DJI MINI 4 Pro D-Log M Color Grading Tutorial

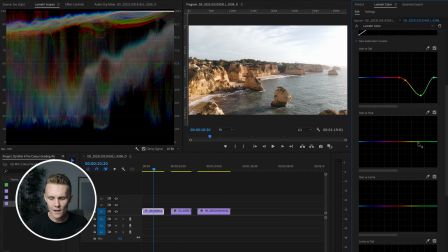4:06 Quite a lot of this gets removed, the orange here, but we should be able to add that in. If we come into the hue versus saturation here, we can, I guess, play around a little bit with a wider scope here, and we're just going to increase this a little bit more because of course these colors are classic orange and teal colors,
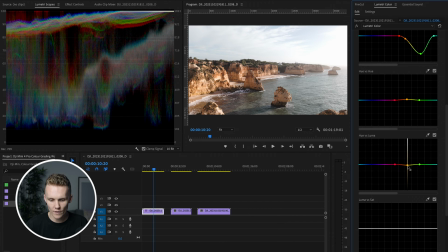4:24 which is perfect. And then we're also going to drop the luminance of this to see if we can kind of balance this out a little nicer. So even just turning off the curves and back on, Things are looking very, very clean. I'm really liking the way this footage is looking. And then I'm gonna come into Luma versus Saturation.
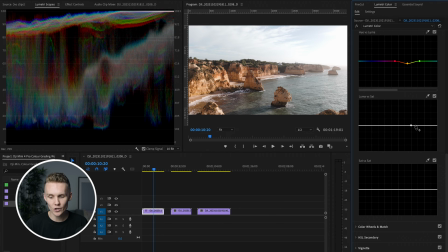4:42 Whenever I have something really bright in my shot, I don't really want any color coming from it. So what you can do here is you can choose a part of your shot, the luminance range. So if we're just attacking the highlights, we're gonna be using this up here.
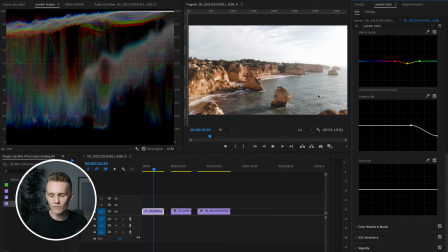4:55 And we can just drop this a little bit. And that just removes most of the color from, especially the white parts of the shot, and then moving slowly but surely. That's why I leave this nice little curve here. And that just makes sure there isn't like a hard, like, all right, this color here, but this color here, that kind of just flows it on.
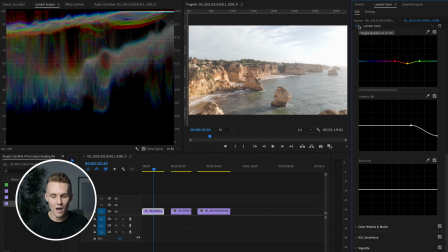5:10 So either way, let's have a look at our before and after. I think things are looking, they're looking pretty tasty.
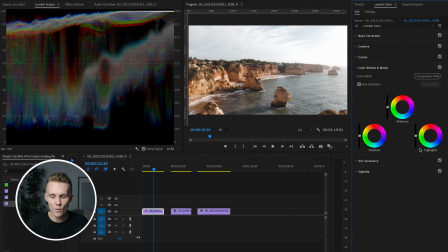5:15 They're shaping up for sure. This is another area where we're gonna be able to add a little bit more juice into the shot. We're gonna first start off by playing with the highlights. We're just gonna add a little bit of blue to the highlights and maybe a little bit of blue to the shadows as well.
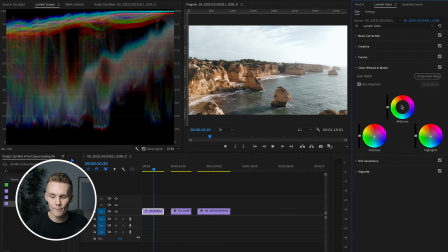5:28 Hopefully that affects the water and takes that greenish tint out. But we are gonna add some warmth into these midtones. So a little before and after, definitely vibing that 100%. And then we're gonna come in here, add a vignette. Nothing too crazy. I think we're also gonna wanna drop this saturation.
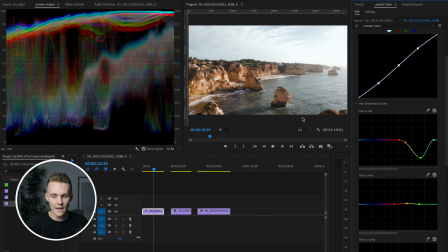5:47 Actually, no, we're gonna do that with masks. So anyway, this is our base grade before and after.
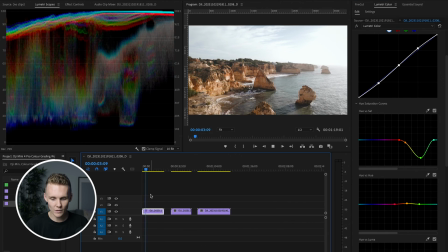5:52 And as you can see, it looks pretty tasty. I'm actually really happy with this, but we're gonna make this quite a lot better with a bit of grading. Now, the first thing I'm noticing here is this yellowish orange kind of reflection. Unfortunately, there was a load of seaweed in the water throughout this whole coast.
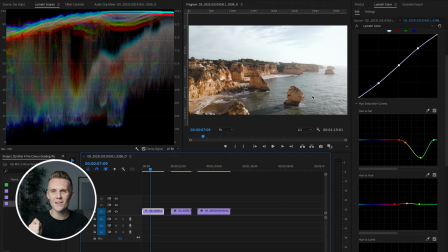6:08 So wasn't ideal for, you know, specific teal and orange colors, but we'll make the most with what we've got. All right, so we're gonna add another Lumetri color effect right here. So just open this drop-down menu, add Lumetri color effect, and this is gonna give us a blank slate. And then we're gonna come into effect controls in the top left corner, and then we're gonna close this one.
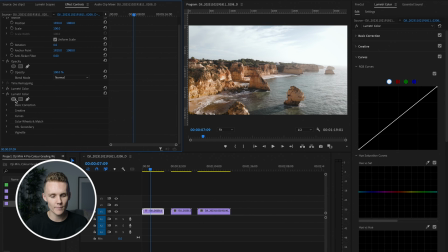6:26 This is our base grade, and we can check by just hitting FX. Yep, that's our base grade. And then we're gonna add a mask. So what I'm gonna do here is I'm going to expand this over the image like that. Whoop. I'm gonna expand this over the image just like this, and we're going to invert it, and we're going to add a feather,
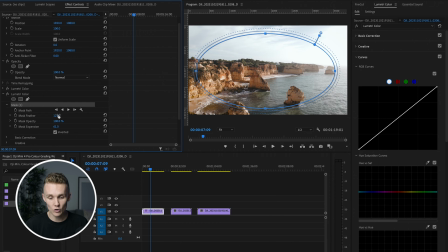6:43 and we're going to expand the mask, and we're gonna increase this feather quite a lot, and then we're just gonna come to the tone curve, and we're gonna drop just like that. Just like that. I don't wanna affect the sky, but we're just gonna drop the dark parts, the shadows,
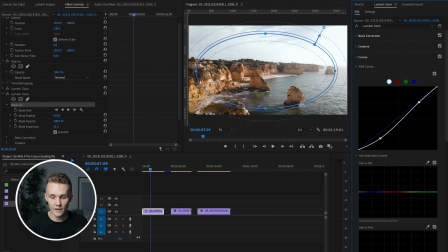6:58 and that's gonna just give a little bit more, I guess, oomph into that vignette without affecting the sky all that much. That's why I like doing it. And then every time you wanna add a new mask, pretty much you just add a new Lumetri color effect. So we're gonna add another radial mask right here. I'm gonna make it look a little something like that.
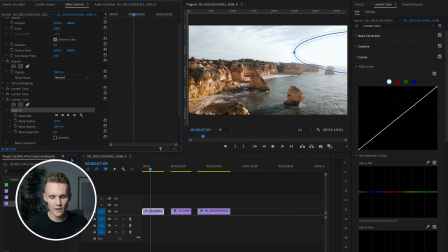7:14 And then we're gonna increase the feather. We're gonna increase the expansion. That's just to make sure, once again, there's none of those hard lines. And we're not gonna invert it this time, but we are gonna change the rotation just like that. And then we're gonna increase the highlights a little bit. And we're also gonna increase the exposure just a little bit, not too crazy.
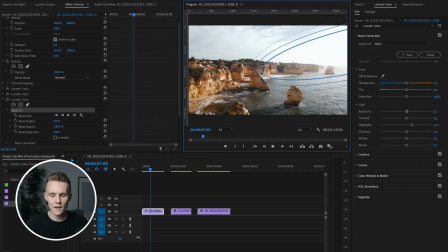7:31 I'm gonna draw this over a little bit more of the image there, and that's just gonna sell a little bit more light coming into the shot. And then last but not least, we are going to add another Lumetri color effect, another mask, if you will. And then we're gonna come to this part of the shot right here, just like that.
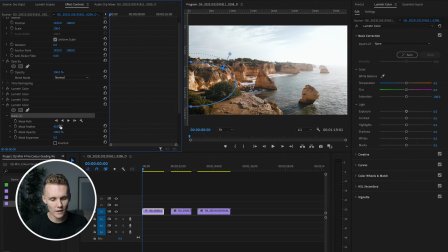7:48 We're once again going to increase the feather quite a lot, increase the mask expansion,
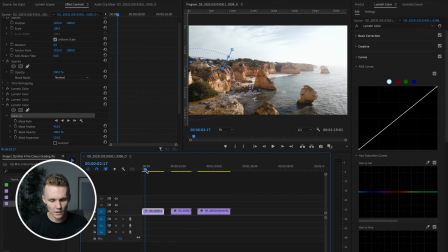7:53 and then we are going to, what we're gonna do is we're gonna come in here and we're gonna hit Hue Saturation, get this little dropper out, make sure we're 100% getting the right spot, and we're just going to drop the saturation of that area, and I want that to cover the water as well, just like that.
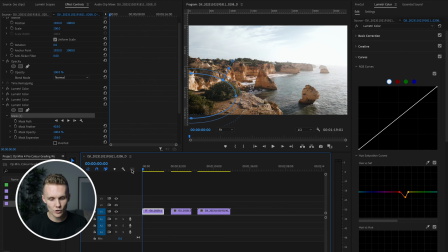8:09 Okay, very happy with that. Now if we come back here, it shouldn't be affecting any of this green stuff right here.